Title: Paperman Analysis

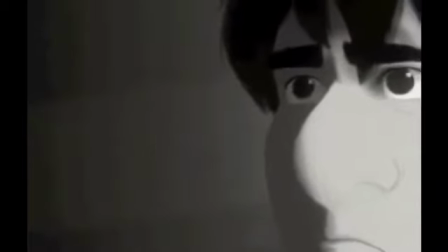The boss seems very angry and he just wants him to get back to work.
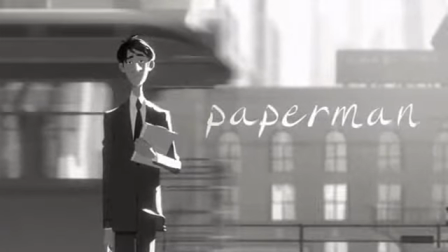Analyzing the character interactions in this short film help us understand the different personalities of each character.
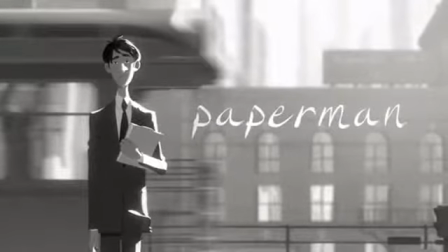For example, the character interaction between the girl and the main character helped us understand the attitude of the main character as well as the girl.
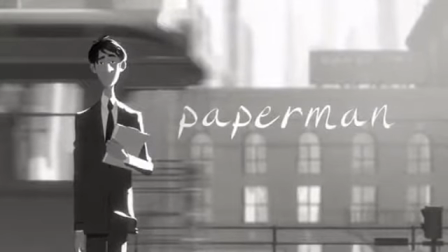We understood that the main character was very shy, introverted. However, we also found out that the girl was very outgoing.
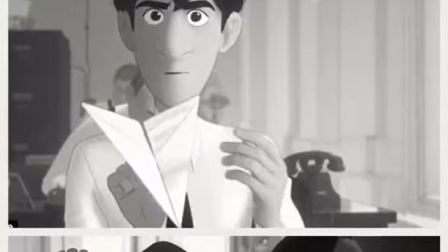We see two types of conflicts in the short film, Paperman: man versus man and man versus self.
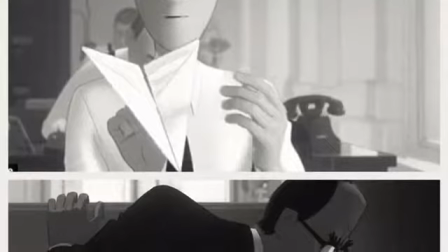Man versus man is seen between the main character and the boss. Both the characters have different ideas of what each of them should be doing.
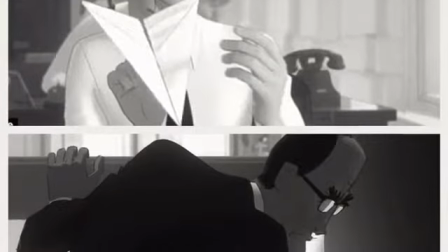The boss expects his employee to be working for him.
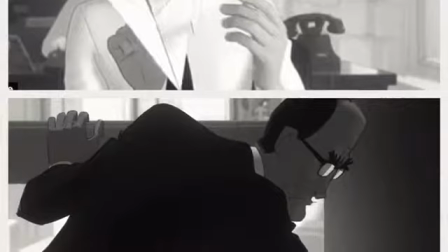However, the main character, as the employee, is determined to meet the girl of his dreams.
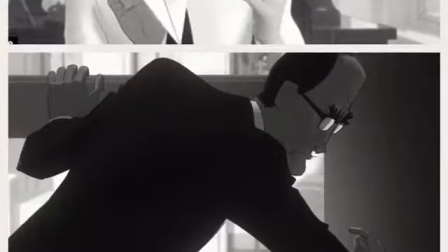This causes conflict and tension between the two characters. Another conflict is man versus self.
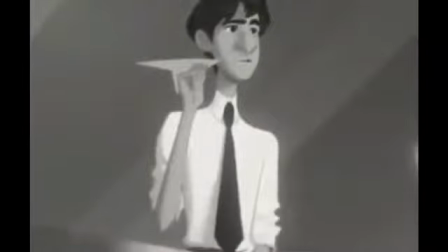The main character that we have analyzed through the short film is described as shy and introverted.
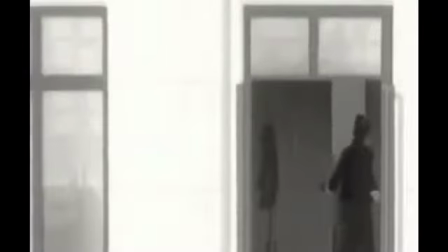This is also seen in the conflicts and the debates he has within himself throughout the short film.
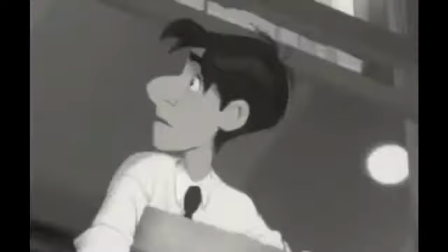For example, the main character is determined to meet the girl of his dreams.
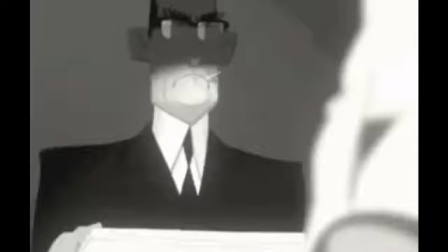However, something stops him from doing so throughout the whole day.
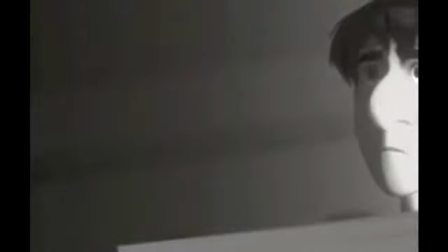During the short film, one scene showed that the man was eager to go and see the girl as she was walking outside the building.
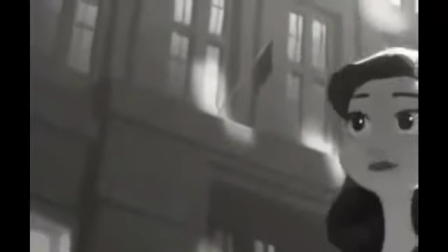However, the conflict between himself delays him from doing so. Therefore, as a result, he doesn't end up seeing her.
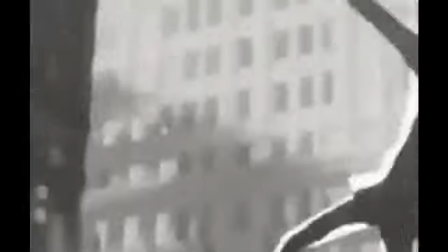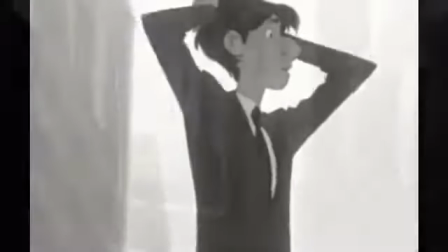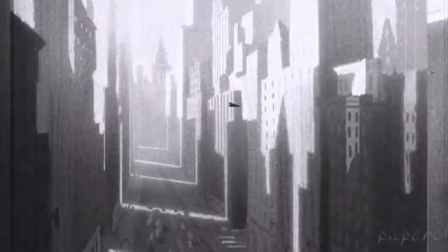Along with character conflict and character development, imagery is also a very important thing in the short film Paperman.
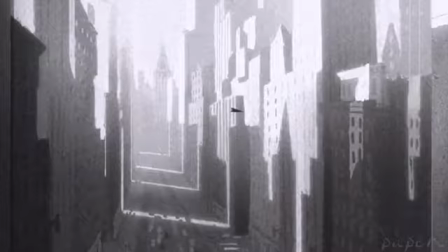In an interview with the director of Paperman, John Cars, he explained that the film Paperman was taken in black and white,
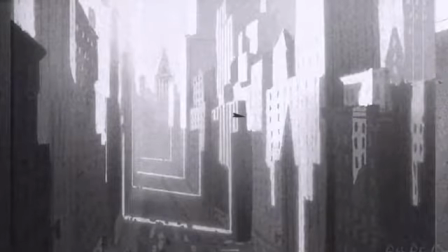particularly for it to stand out as one of Pixar's short films. However, viewers responded to this very differently.
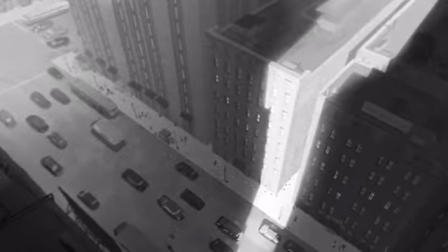John Cars then responded back saying that Paperman's settings, along with the imagery around it with the black and white scenes,
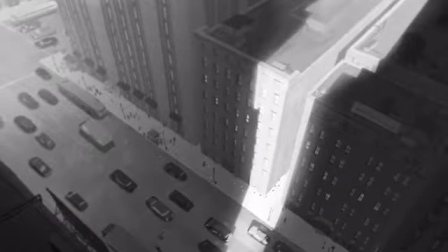was to represent the attitude and the emotion going on between the characters so that
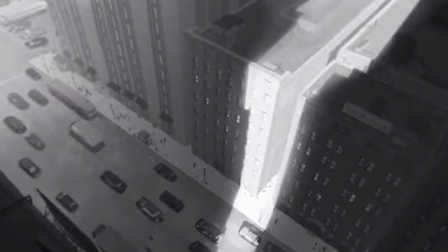the audience could also connect back to every single moment that was expressed in this short film.
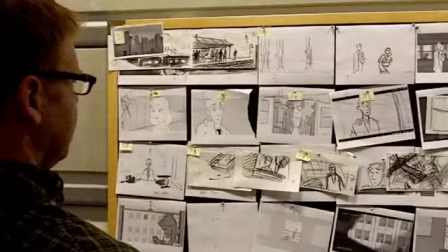John Card, the director of Paperman,
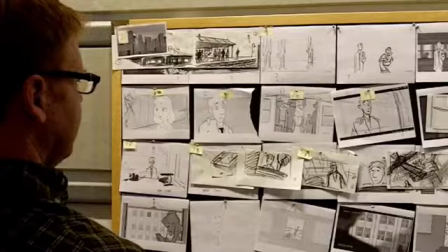also agreed that along with the setting of the short film, the camera angles were just as important. He stated that as he was directing, he made sure that every camera angle represented the attitude but also the intensity of each scene.
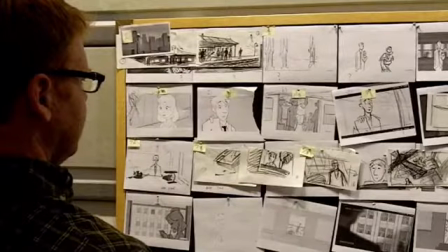For example,
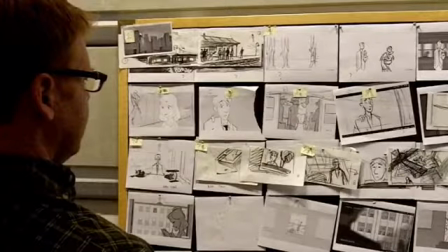the intensity grew at the end of the film where all the paper airplanes formed together and led the man back up to his dream girl.
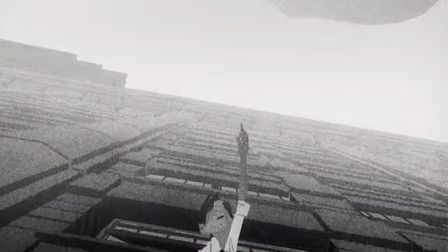John Carr said that those camera angles were one of the toughest in the whole short film because he wanted to make sure that the audience would actually understand the
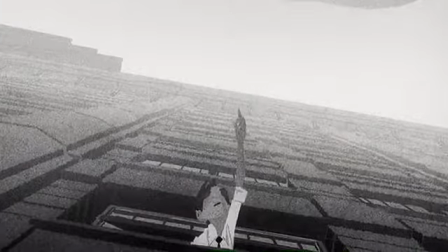hope and the actual destination that these two characters were getting into by the end of the short film to actually express the moral that
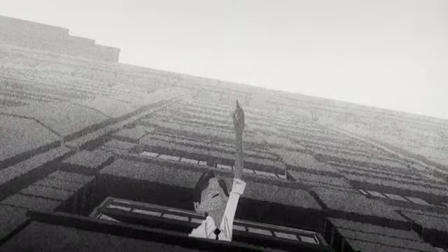the film was meant to be made for.
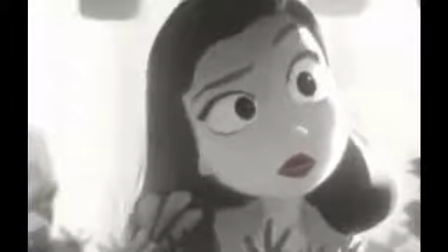The short film Paperman had many symbols, but it also had many archetypes.
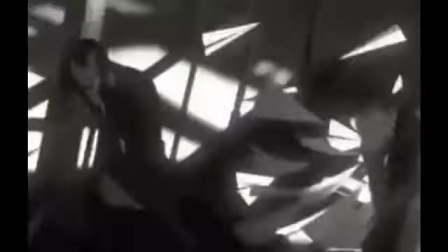One of the classic archetypes is the idea of star-crossed lovers.
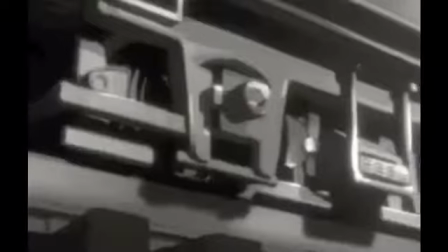In this short film, love is the main idea, along with the two characters who represent these lovers.
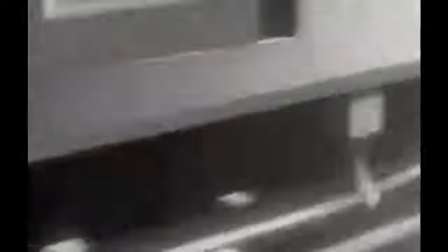Another archetype is seen from the color red.
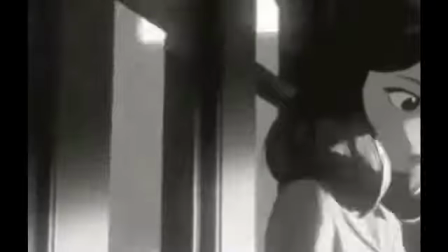The only color in this whole short film was red, and this was from the woman's lipstick.
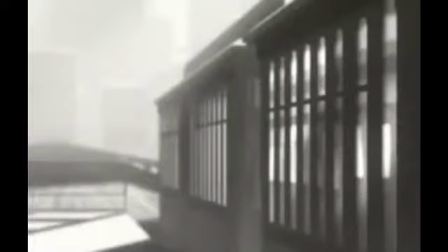After analyzing and researching,
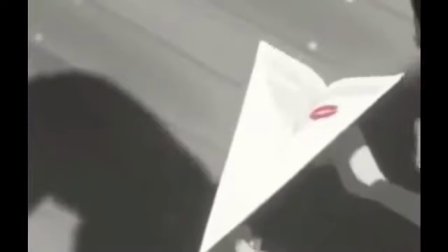we found that red represents love, sacrifice, hate, evil, anger, violent passion, sin, blood, or disorder.